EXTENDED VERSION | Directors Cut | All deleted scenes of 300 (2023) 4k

This is F.E.L.T.s attempting to jump off the cliff and kill himself. And the reason it was taken out of the movie was because we took the later scene out,
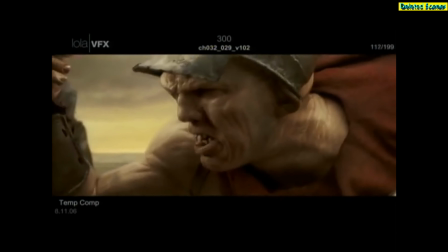23s
and so you couldn't really have him jump off a cliff and then not see what happened to him.
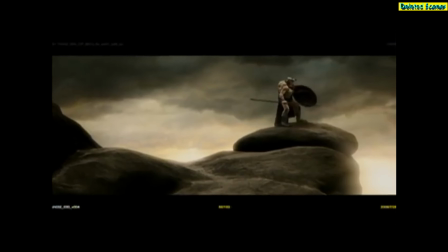29s Mother! Father! You are wrong!
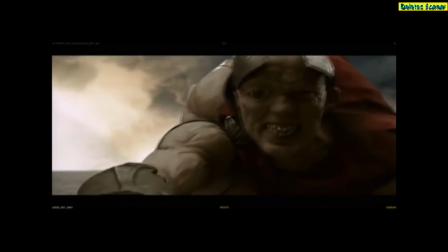37s You are wrong! Neonidas! Euro!
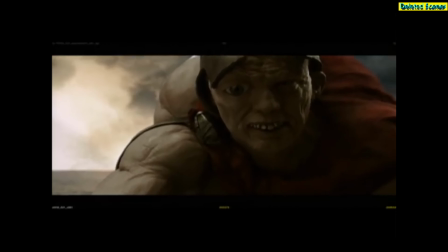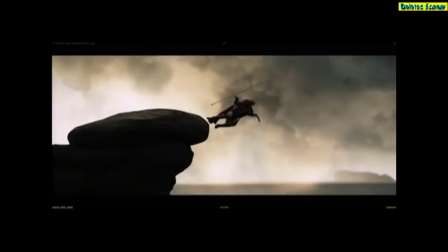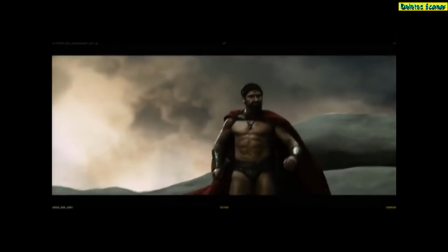54s Dispatch the Fulcians to the goat path.
This is the right after battle too. They've just defeated the Immortals. And everyone's really excited. And then we have this reveal of Ephialtes after he's fallen off the cliff from the scene before.
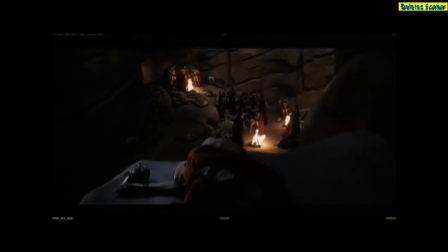71s
It was very dramatic. But in the end, it just slowed the whole thing down a little bit too much right here.
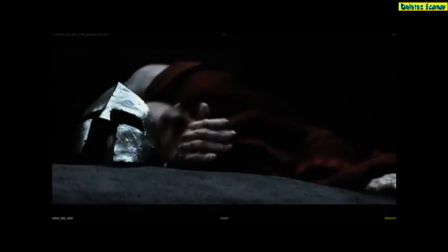79s Gods!
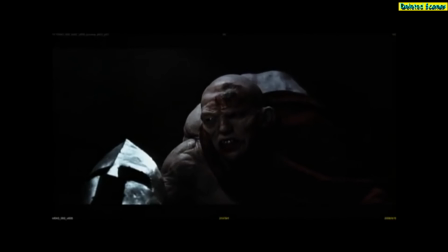84s I still breathe. I still live. Gods, you are cruel!
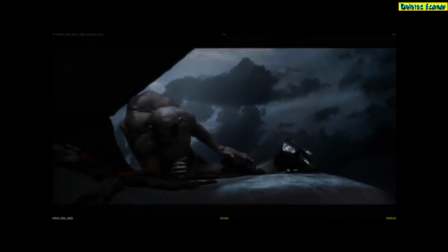94s Damn you! Damn you, gods! Damn you, mother! Damn you, father! Damn you all to hell!
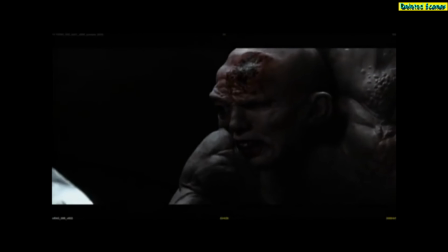Spartans, the boldest of men.
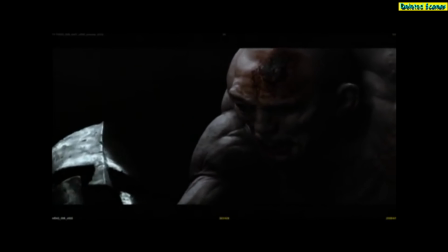120s the finest warriors in all the world. Damn you!
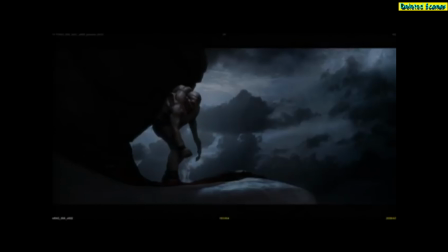131s Damn you all!
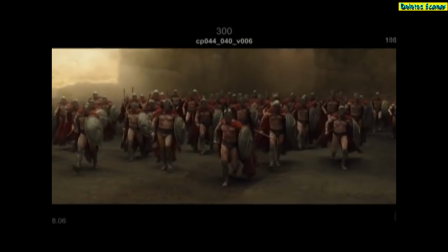This sequence of the Persian giants with the midget archers on their back, the captain, you know, is cutting his leg and the midget archer shooting the arrows. And the reason why we took it out of the movie was because it was too much.
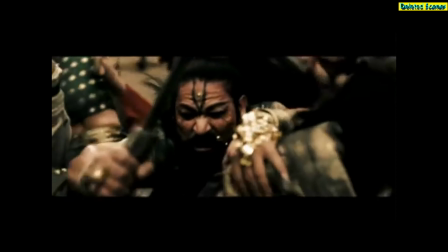164s
This scene just seemed to go into the stratosphere.
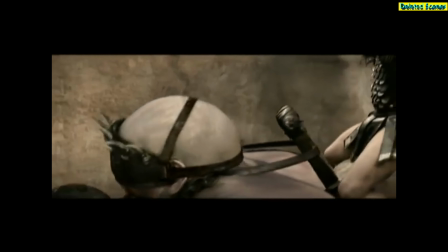169s Oh, my God.